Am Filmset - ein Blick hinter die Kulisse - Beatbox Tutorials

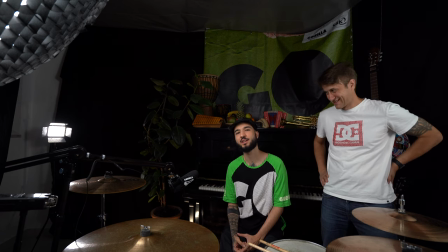Mein Name ist Elias, ich bin mehrfach Österreich-Meister im Beatboxing und ja, wir machen heute Beatbox-Tutorials.
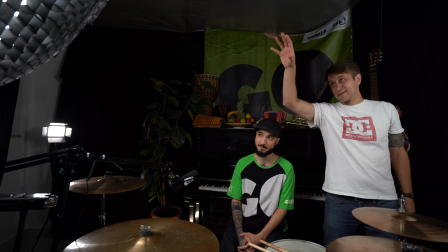Bam! Genau, was ist zum Licht noch zu sagen? Also hier leuchtet ihn eine Godox-Lampe an, das ist das Key-Licht.
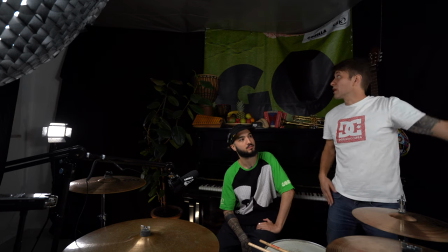Links daneben habe ich diesen Durchlichtschirm aufgebaut, der meinen Hintergrund leicht auffällt.
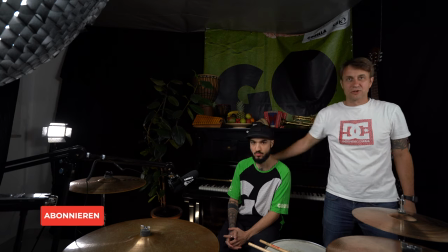Und da hinten habe ich noch eine ganz kleine Videoleuchte aufgebaut, die ihm hier so ein bisschen spitzen Licht gibt. Und hier habe ich noch eine Lampe, die macht noch extra Licht.
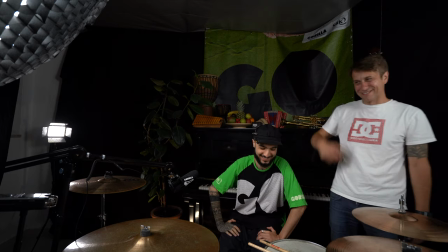Genau, die brauchen wir dann für die Disco. Cool.
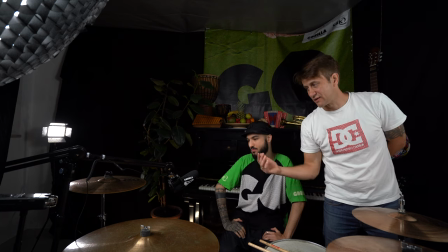Elias achtet darauf, dass er nahe an dem Mikro sitzt, weil umso näher man an dem Mikro dran ist, umso besser ist dann der Sound.
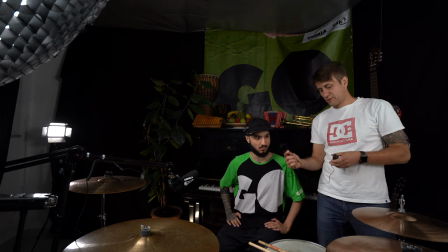Als Backup kriegt er noch ein Lavalier-Mikrofon, da habe ich hier diese Sennheiser Funklösung.
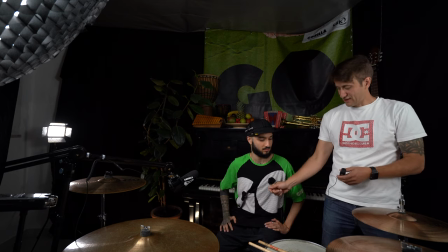Als Backup kriegt er noch das Lavalier-Mikrofon ans T-Shirt geklemmt, das ist eine Funk-Mikro-Einheit,
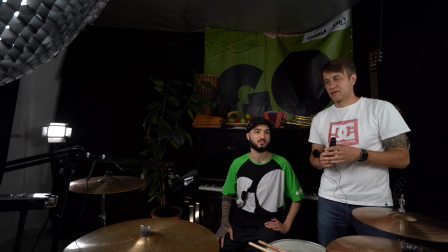die mit meiner Sony A7S2 verbunden ist. An der Sony A7III, mit der ich filme,
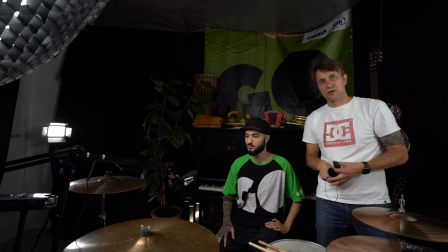da habe ich mein rote Mikrofon mit einem Verlängerungskabel angeschlossen, dass ich die Kamera auf dem Stativ schön verstellen kann.
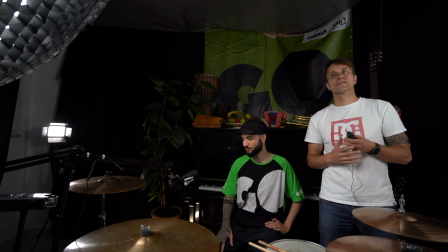Das Mikro bleibt immer gleich, so habe ich immer den gleichen Ton. Wir haben die Fenster.
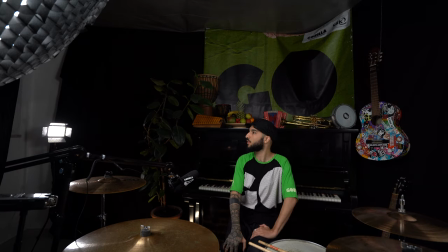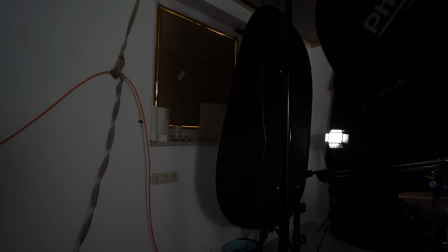Krass, du machst wirklich so Tutorial-mäßig für andere Filmemacher. Alter, das ist super. Pass it on. Knowledge weitergeben.
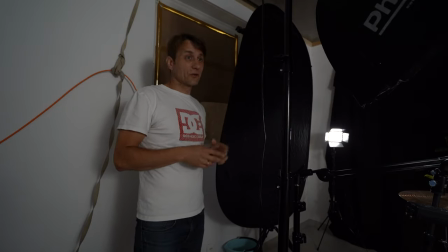Dann haben wir die Fenster noch abgekippt und hier immer dieselben Lichtverhältnisse haben. weil wir drehen ja über 30 Tutorials und da sollte das Bild immer die gleiche Lichtstimmung haben. Genauso haben wir auch die Kameras gematcht und den Weißabgleich individuell eingestellt, dass sich im Schnitt nachher nicht so viel Nacharbeit hat.
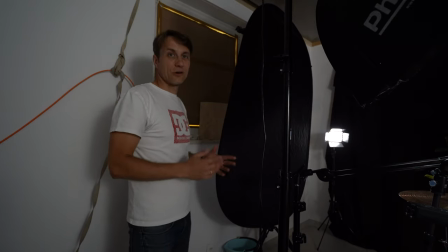Gleiches Licht, gleich Lichtverhältnisse sind einfach Gold wert bei Multischnittaufnahmen.
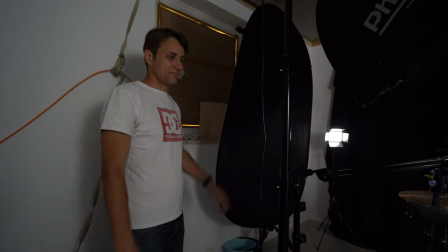Weil jetzt scheint gerade die Sonne und es bewirkt und es wäre überhaupt nicht von Vorteil, wenn sich das Bild irgendwie verändert.
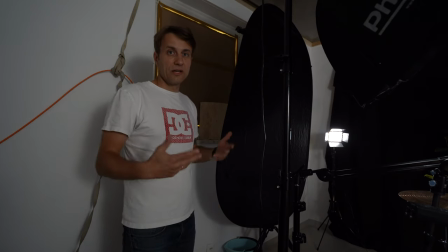Genau, die Kameras laufen alle im manuellen Filmmodus, auf ein Fünfzigstel führen wir alles.
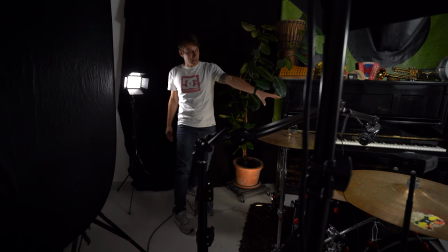Hier, dieses Licht hier, ist im Bild nicht zu sehen, aber man sieht schönes Spitzenlicht auf der Schulter bei ihm und rechts am Ohr. Ja, das war es jetzt eigentlich soweit zum Aufbau des Sets.
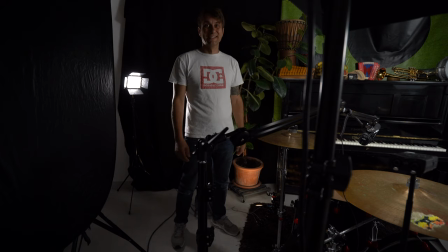Wenn ihr euch vorstellt, der Raum war gestern noch komplett leer und hier seht ihr nochmal die Decke,
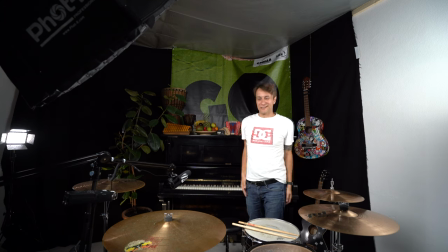die wir abgehängt haben, dass der Schall hier nicht explodiert in dem Raum. Cool, jetzt kann es losgehen. Wir haben 9 Uhr, Drehbeginn ist jetzt.
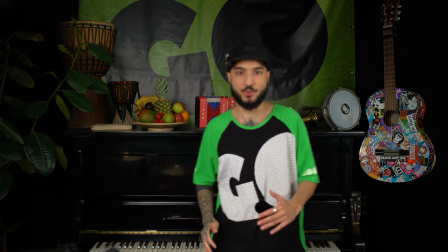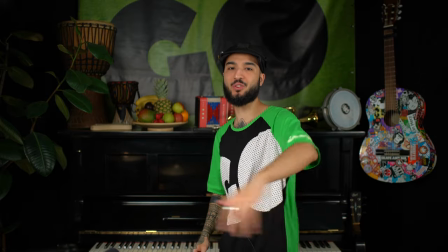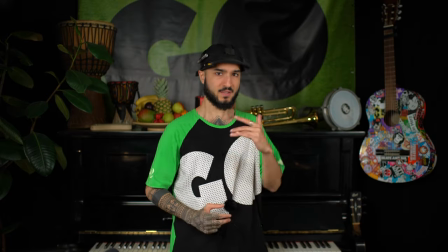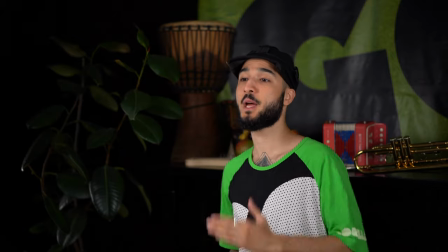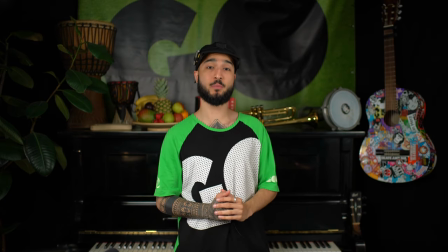Nochmal auf Deutsch, mein Name ist Elias, ich bin Gorilla Botschaft für Beatboxing und ich freue mich sehr, euch meine Tutorial Serie zeigen zu dürfen.
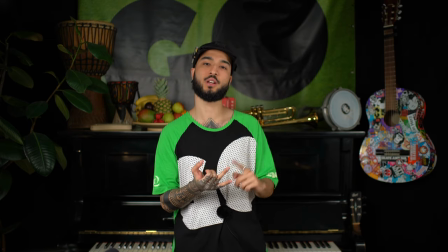Es ist was dabei für Anfänger, für Fortgeschrittene, für Profis. Viel Spaß!
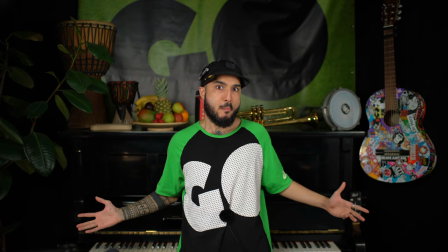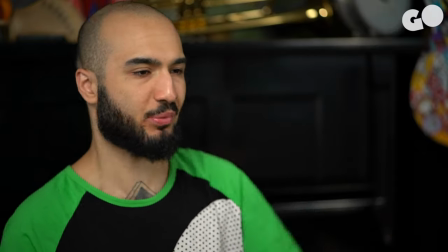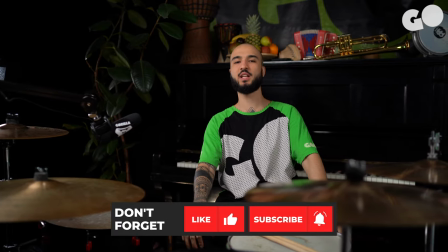Willkommen im Pro-Level. Ich bin's wieder, Elias, und heute reden wir über Libros.